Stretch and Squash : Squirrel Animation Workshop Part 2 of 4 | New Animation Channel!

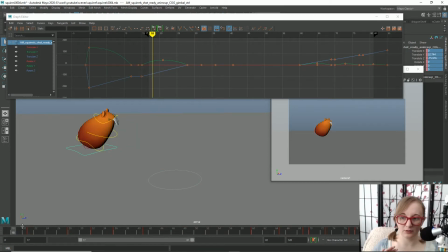4:37 All right, guys, I think I have the little character bit timed out the way I want here.
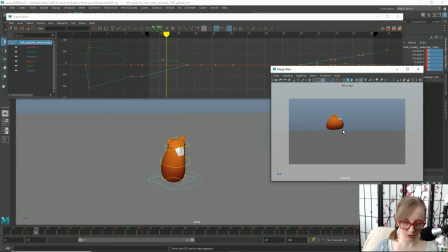4:44 You can see him jump in. He's like, oh, what? Oh, God, get me out of here. So I'm thinking that looks pretty good for now.
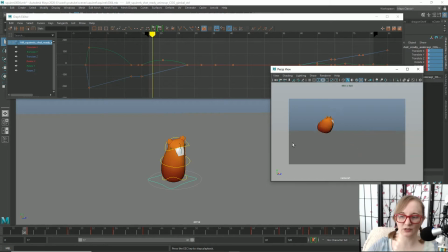4:55 Obviously, we've still got some polish that we'll be doing on the end, but I mostly wanted to get just like the overall feel of that, like, hey, who's there? And how long we wanted the character to stay there before he hops off the screen. I basically decided to just have him be there long enough
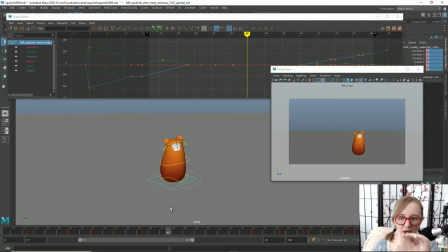5:14 to like kind of let the little bouncing settle before he takes off again. Since he doesn't have a face, there's not like going to be as much of an interest for him to hang out there very long, because we're not going to see him like, you know,
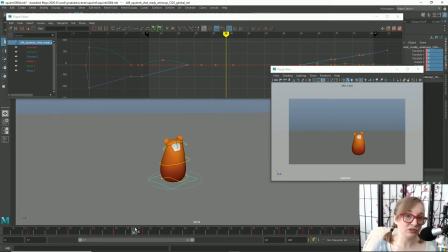5:30 with scared eyes or anything like that. So it all has to be in the body language. And don't forget, at the end of this animation, we are going to add back in the tail, so we can use the tail as a little bit of personality too, like if that little flick that like a squirrel will do.
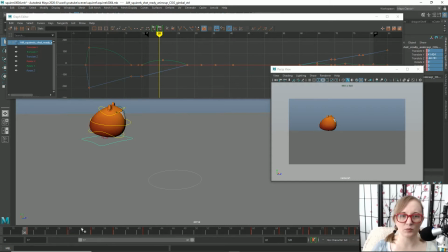5:46 We'll watch some video reference on how squirrels move their tails before we get too deep into animating the tail, but as stated earlier, we are just for now focusing on the body part of the squirrel.
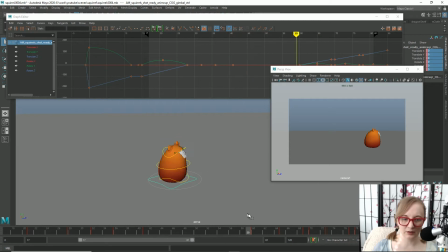5:59 So I did add a couple of frames in for him to settle there than what we had before he hops off the screen, but it was pretty close. Like it was not too far off.
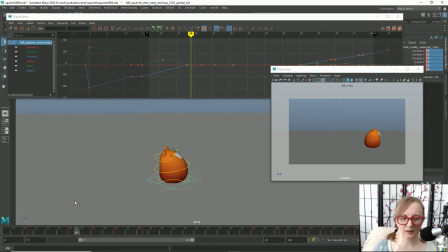6:14 I had to fiddle around with the bouncing a lot, as you noticed. Like it was tricky to kind of get the feel of the squirrel noticing us. He's not like, I kind of wanted to do a sort of double take kind of thing,
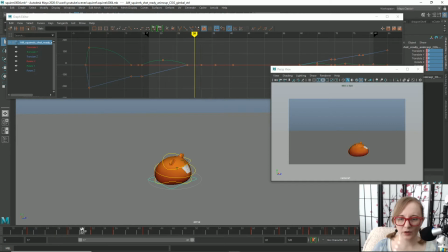6:33 but there's not really a whole lot of time. If our character had eyes, I would have like, he'd be hopping in and I'd have like his eyes dart over and kind of do a double take, but it would take a lot of extra time to really sell the whole like head doing a double take with this character.
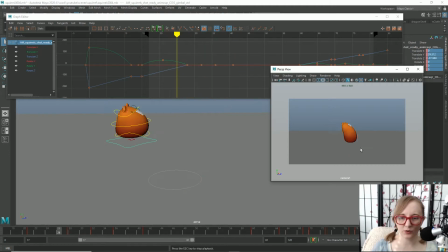6:51 So I think it's just going to be a, oh crap, all of a sudden I see you, and then run away. But let's go ahead and go back into this anticipation. I think there's a possibility we're maybe going to need to speed up the end of him hopping away,
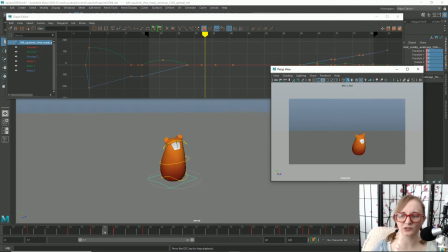7:11 because I kind of want to give him a sense of urgency, not just like, oh yeah, whatever, I was startled by you and now I'm leaving. So we'll see how that feels once we get our mechanics in there, because without the stretch and squash, it definitely doesn't look fast enough.
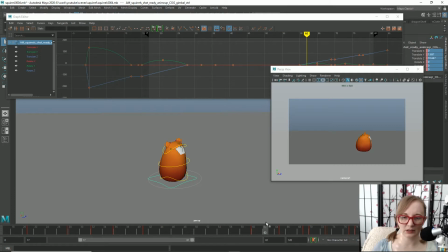7:29 But let's throw in a anticipation here.
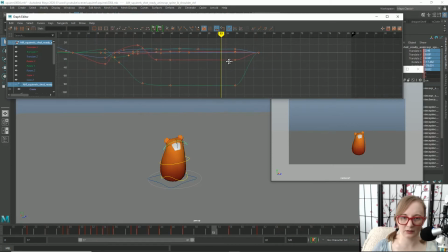7:35 So we'll grab the head again, and I don't know if obviously if this is going to be where he takes off from the ground, then that can't be our anticipation pose. So let's maybe kill one frame from this. We'll scoot those over, just one.
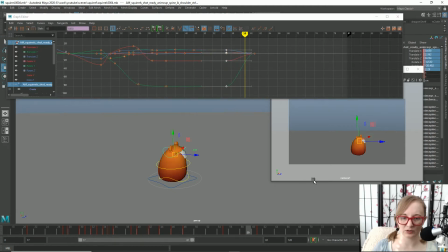7:52 And then we'll have our anticipation pose be on frame 59. So I'm going to go ahead and zero these out just to kind of bring us back home again. Actually, I take that back. We're going to kind of just take a little bit of what the computer gives us there
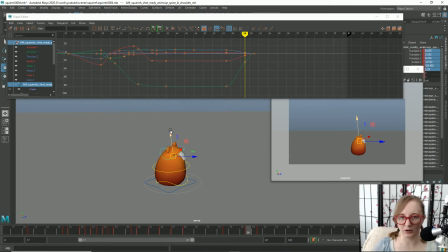8:10 to give it a bit of a more organic twist instead of going all the way back to zero. But I do want his head to start turning before the rest of his body squishes down,
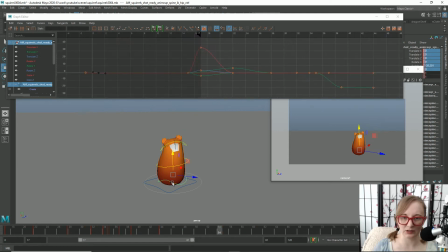8:26 which actually that's all in his head, because this part isn't doing anything right now. Speaking of which, maybe if we add that properly to this, that will be good enough. We'll have him not quite square off with the direction he's heading before he takes off.